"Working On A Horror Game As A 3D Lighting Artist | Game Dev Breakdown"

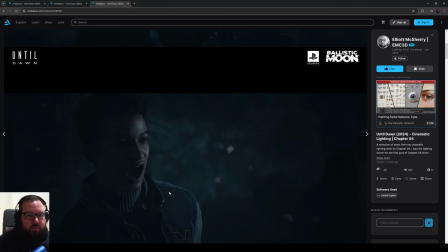246s
cold. So if we think about cinematic lighting first.
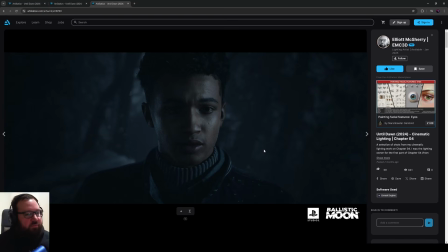251s
Now, when you have a cinematic, when something runs in a cinematic in Unreal, we'll use Unreal as a base. You are spawning lights in. So the lights that are lighting this character are not the lights that are in the environment.
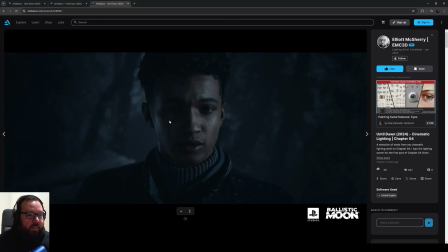267s
So if I turned off all the cinematic lights on this character, you probably wouldn't get much light on him at all. You'd get maybe a tiny bit of the environment lighting, like directional light, but it's a pretty dark level. So we have sort of
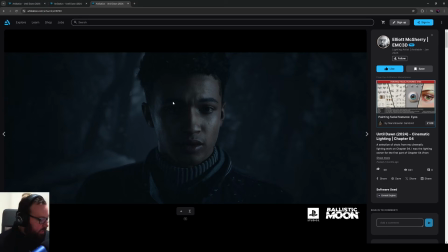283s
most of the time, 3 to 4 lights in cinematics like these, and having 3 to 4 lights really helps you keep things optimal. So first we have the key light. So imagine where my mouse is. This is coming up here, hitting the character. Also, take a note of the eye.
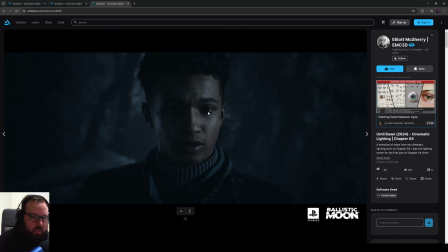298s
The eye can usually tell you where your lights are, where your strong lights are, with these little light bulbs in the eyes, the reflection. So we have one in the top right of the eye, which is that's going to be his key light, because the key light is up here, casting a side onto the side.
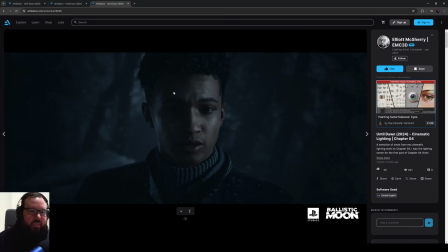317s
It's not causing any lighting on this side, no Rembrandt or anything like that. It's just purely up the left, and a spotlight. We use spotlights for cutscenes, and we'll use Control-Shift-P to pilot the light. We'll have 2 viewports up,
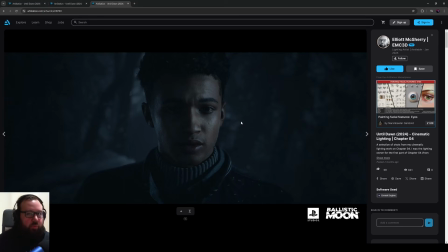333s
and we'll have this angle in one viewport, and we'll have the light in the second viewport controlling that, and we will sort of point this in a certain direction. So for this one, it's split lighting. The second bulb of light in the eye, and there are 3 lights lighting this character, but you can only see...
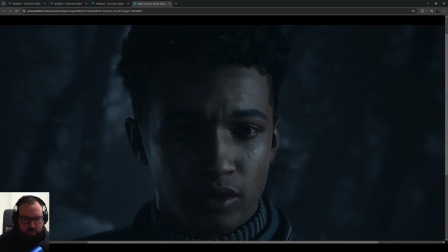355s
you can only see 2 in the left eye and 1 in the right eye. And that's because the most powerful lights will show up in the eyes, but the subtle fill lights probably won't show in the eyes unless you're really pumping up the fill.
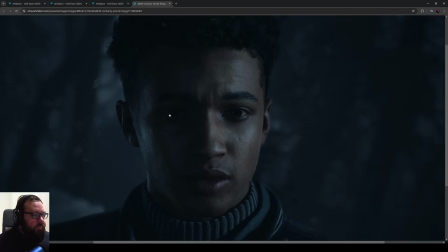371s
So if you see the bulb of light here on the sort of inner part of the eye, and then sort of towards the middle on here, that is the rim light, or the kick, call it a kick, rim.
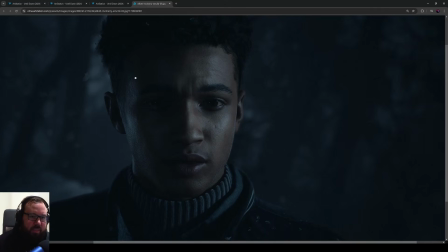384s
What that is doing is, if you follow my mouse, that is tracing a contour around the side of the character and bringing out the side plane of his head. So if you imagine, we have a key light that highlights the left side of the face,
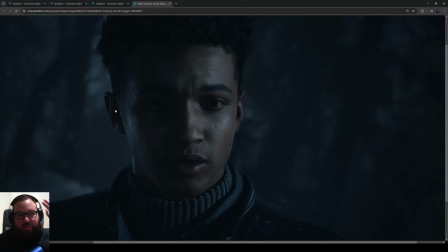400s
a kick light that is doing the side of the other side of the face, but not the front, just the side, to sort of kick that out. And then we have one more light that sort of is facing somewhat front on,
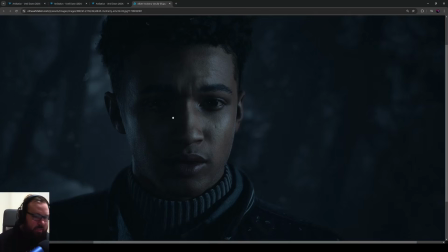413s
maybe to an angle, but it's such a low intensity that you won't be able to see it. And this just basically means you will not go to black on the shadows. So as you can see, our shadows are at about 7% using Power Toys.
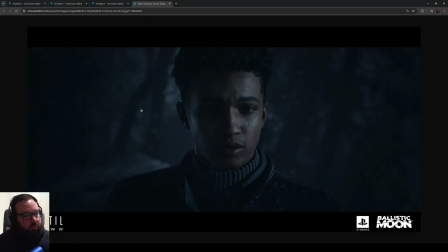425s
And then in the background, we will usually overwrite the environment lighting. So for example, in a lot of these levels, there's at least one directional light, and you can overwrite the directional light in Sequencer.
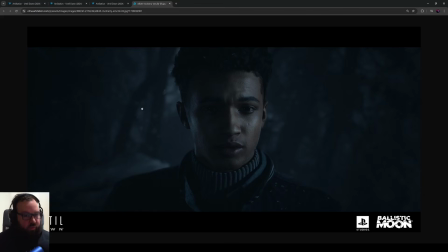438s
So I will often overwrite that, and I will tilt it. I'll rotate it so it makes the background look pretty interesting, but nothing too specific. As you can see, it's dark on the corners. There's a bit of atmosphere in the background. I'll just generally make it so the background isn't too dark or too light, so the character can stand out against it.
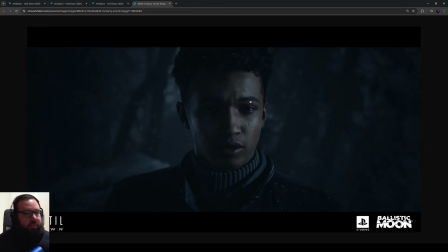458s
And then that's good to go. We didn't use lumen. We just used dynamic lighting with probes. And that is the anatomy of how a lot of these cutscenes are lit.
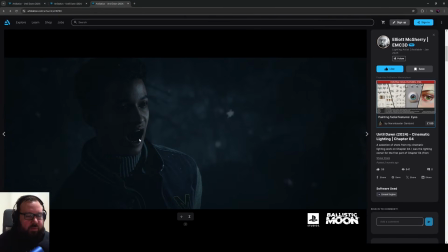470s
So same again here, but you'll notice now, you'll probably say, wait a minute, you have a sort of cold kick light on the left plane of the head.
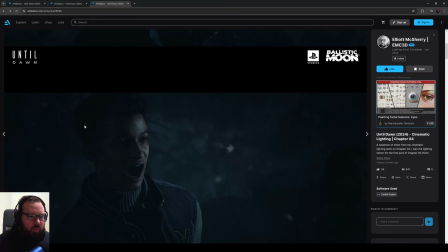482s
In this cutscene, why isn't there a plane of light here? And that just comes down to really sort of, we knew that we wanted 3 to 4 lights.
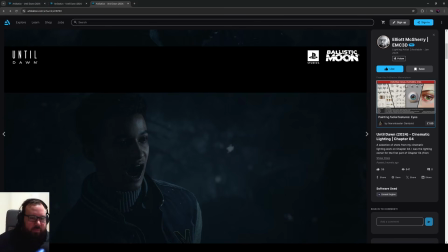495s
We know that we wanted 3 to 4 lights per character. We had a very specific art direction for not going to black, but going quite dark on lights,
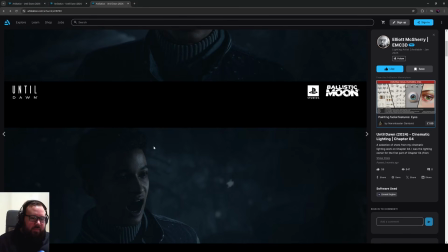508s
and to have powerful key lights and as cinematic darks as we can. Now, when it comes to the rim lights, a lot of it wasn't forced, so we use them if we felt it looked better. If we didn't, we took them off. So even if that broke consistency, we decided to do that in these cases.
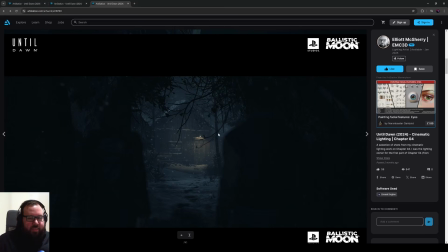529s
For a shot like this, whenever you have something that is lighter in the background and darker at the front, if a character is there, we'll let them go down to quite a low darkness. So if I look at the darkness on the back, we try to keep our shadows at about anywhere between 2 to 5%,
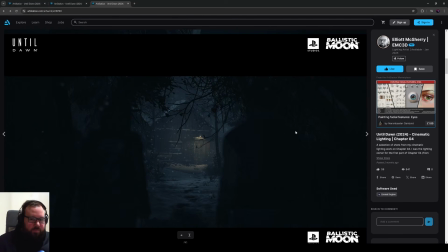550s
which this is. So we have, in this shot, I have a fill light up here doing Matt on the back, and a fill light up here doing Emily's back, no lights at the front. And then I use a lot of the environment lighting in the background. However, I place a spotlight up here that highlights this snow.
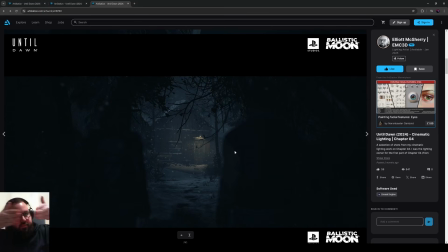569s
That way the focus is inside to the shot. So with a lot of cinematics, you can work your lighting in a way that is going to work to the composition. Because at the end of the day, you can't move around in these cutscenes with gameplay. The character's on a preset animation path.
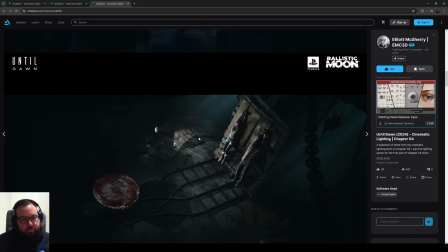587s
So that's why that's like that. Same here for a shot like this.
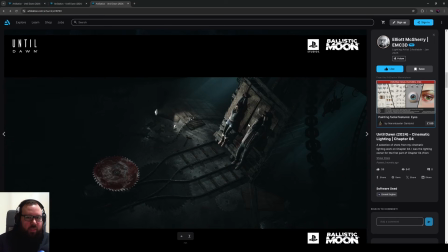591s
We try and darken areas that aren't important, and then try and focus the eye towards where detail is. Here's another shot. You can see that Chris is very dark. He's silhouetted. So your eye kind of goes past him and to the characters, but then fades out on the darkness on the side here.
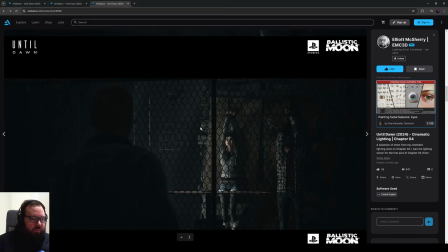609s
So with a lot of these horror style games, we try to focus the composition to where the camera is pointing.
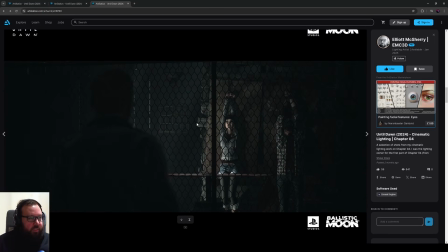617s
Now, it's important to note a lot of these shots are successful because of our cinematic artists as well. We had 2 cinematic artists on. We had a few contractors as well, but we had 2 full-time salary cinematic artists, and they set up these cameras with the amazing focal length, and that is doing a lot of the work as well.
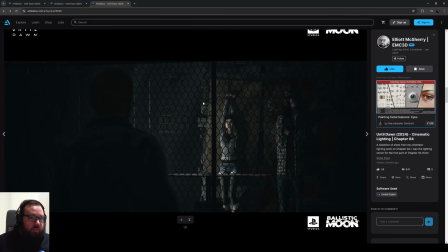635s
So when you mix lighting with really good cameras, with really good models, it all comes together, right? It like glues together. There's another shot. Camera work is great. It's got cameras pointed straight through the fence. There's a fake light in the background here just to sort of pop Chris out.
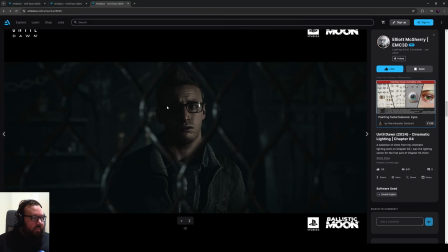653s
But you'll also notice split lighting going quite dark on the side here. Shadows are again 5-6%. So usually when we take a lot of screenshots of shots, we'll use this Power Toys tool to just measure rough values for this sort of stuff.
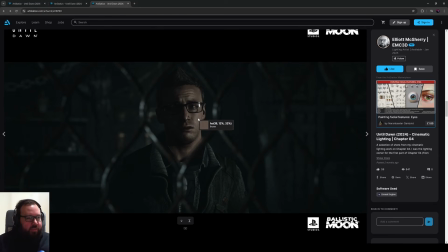670s
Skin tones as well, we would aim for 30 to 35, but that was quite late in the project. So Power Toys was something we discovered, our lead, Javert, discovered, and it was very helpful.
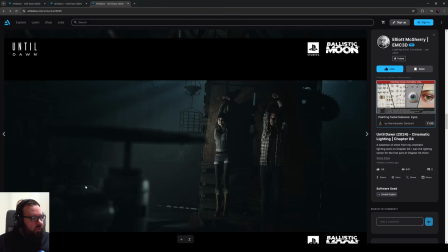683s
And again, a lot of the same stuff. Darken the source so it focuses into the background.
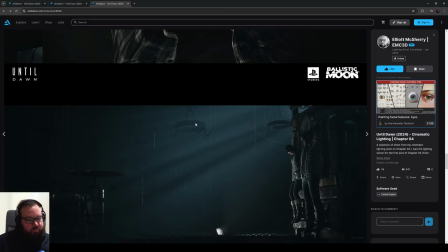687s
As you look at these screenshots, as I'm telling you these things, you'll start to see the pattern.
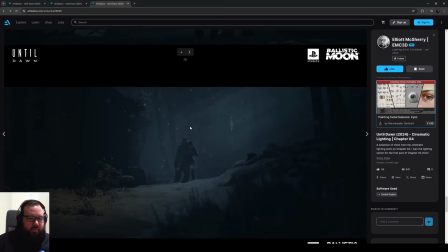694s
You'll start to see the recipe for how Until Dawn was lit.
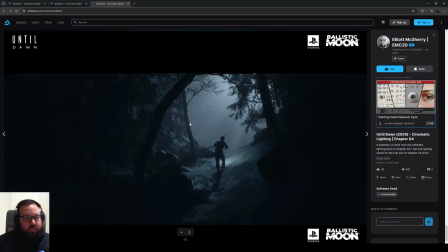699s
Again, dark into light, always focusing the eye into the image.
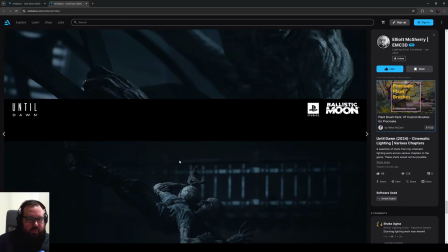705s
Same with these as well. You'll see it every single time.
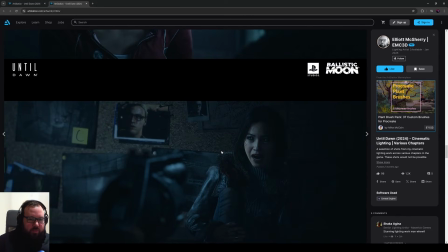711s
It's all relatively consistent for the most part. So that's how the cinematics is done.
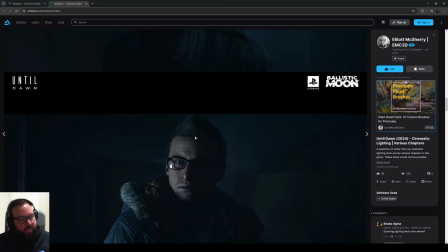718s
So we aim for 3 to 4 lights. Usually 1 light is in the background, helping bring up the background, because you never know where the camera's going to point. It might point to a corner where you haven't got much going on lighting wise. And it doesn't matter because it's a gameplay level, but the cinematic's pointing there.
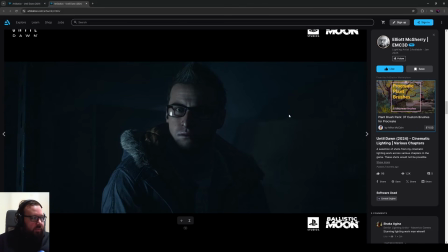736s
So, in this shot here, I had I had like a spotlight to just bring the background up a little bit.
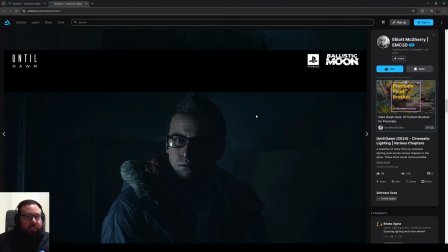742s
And that's completely fine.